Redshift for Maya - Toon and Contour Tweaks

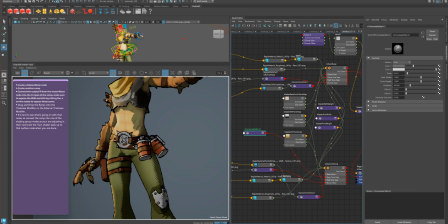Right, and if I like that shift at that middle pattern, what I can do is I can come back to this guy right here,
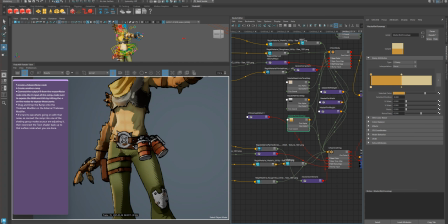and I can add a, this is our, the master, that's the master rim. So here's our master base color tone map, and that's what I'm attached into right now. So I'm just going to attach this back in.
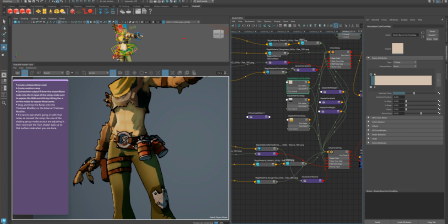And what I can do is if I want that sort of in a transition area, I can click on this here, and I can make sure I have this selected. Then I can middle drag and drop this into here.
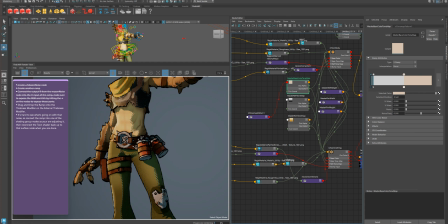And if I pull this apart, see how I'm starting to get that pattern now? Right? So we can start going like this, extending that a little bit more.
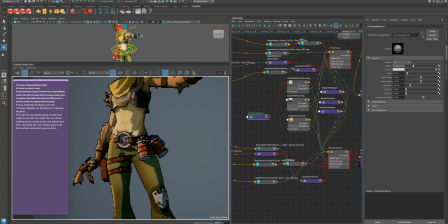Now I'm getting this sort of white effect coming from that, and that's coming from like the colors here. So if I was a smart soldier, what I would do is I would color match these colors right here, the dark and the white.
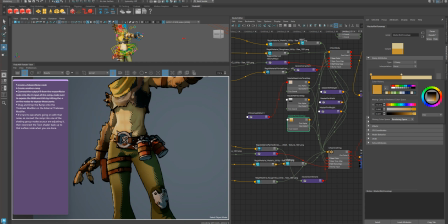So I'm just going to steal this color by adjusting it like this. It puts it up there when you do this little trick here. So now I'm going to come over to this guy, and I'm going to select my dark color, and now I'm going to select my brighter color.
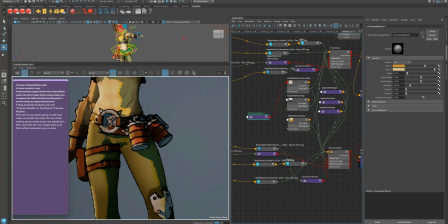What I could also do is just use some constants, and then that's going to help me in the transition there between that, but it's still going to require some effort on my part, it looks like,
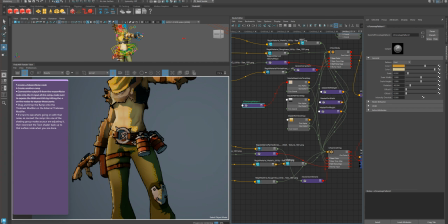because I'm getting a little bit of a color shift. And right now I'm using a very strong light.
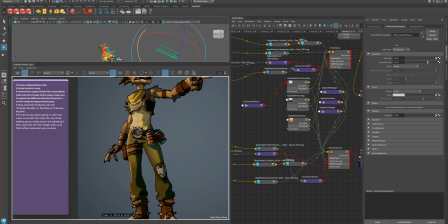If I take this guy and I reduce that strength, I'll get more of a transition, right? Because I'm getting a bigger fall off as it's coming along.
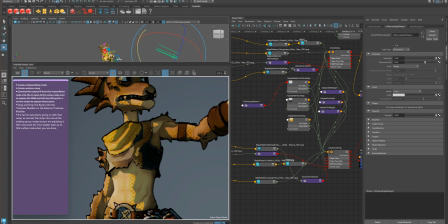And so you see here how we're getting that coming in through here.
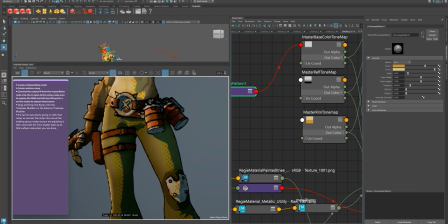And now I can just come in and just give this a little bit more of a color correct. Probably in the bright part, desaturate that a little bit maybe. I don't know. Might have to do a little bit of hue correction. There we go.
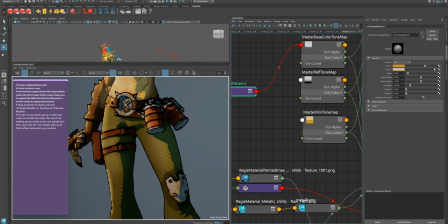go like that, and I'm gonna go to this darker piece here, and again I'm gonna play with this hue a little bit, do a little hue correction, and that will get me to about that value there, and then I can make it darker and then do something like that.
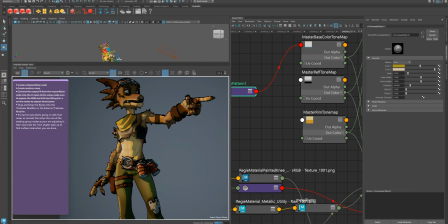And that's how I can get those halftone patterns coming in and transitioning from the sides. I don't know how great, it's not great that way. But yeah, that's a thing you can do.
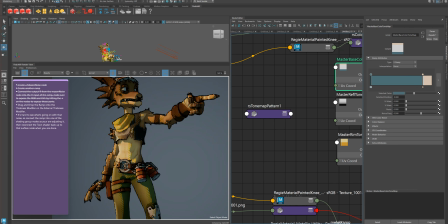That's basically it. It's a thing you can do, right? So I'm gonna take that off like that, and I'm gonna put this back. And again, what I'm saying is usually if you're animating,
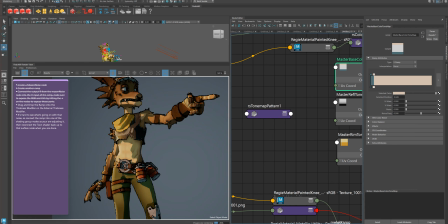it's gonna look better where you're mostly all white and you just have a little sliver for your light.
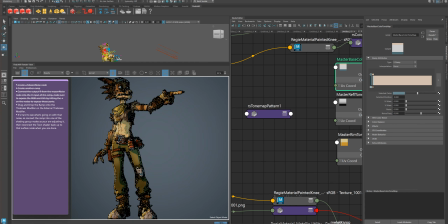And then here tends to look better when you're just a little bit brighter in those shaded areas. Don't go too dark, so you don't want to lose your character, stuff like that. And use that rim light to help sell these internal shapes.
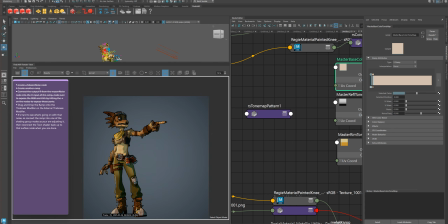Cool. So that's it for my videos, and that's it for the Redshift shader, Toon shader. Thanks a lot.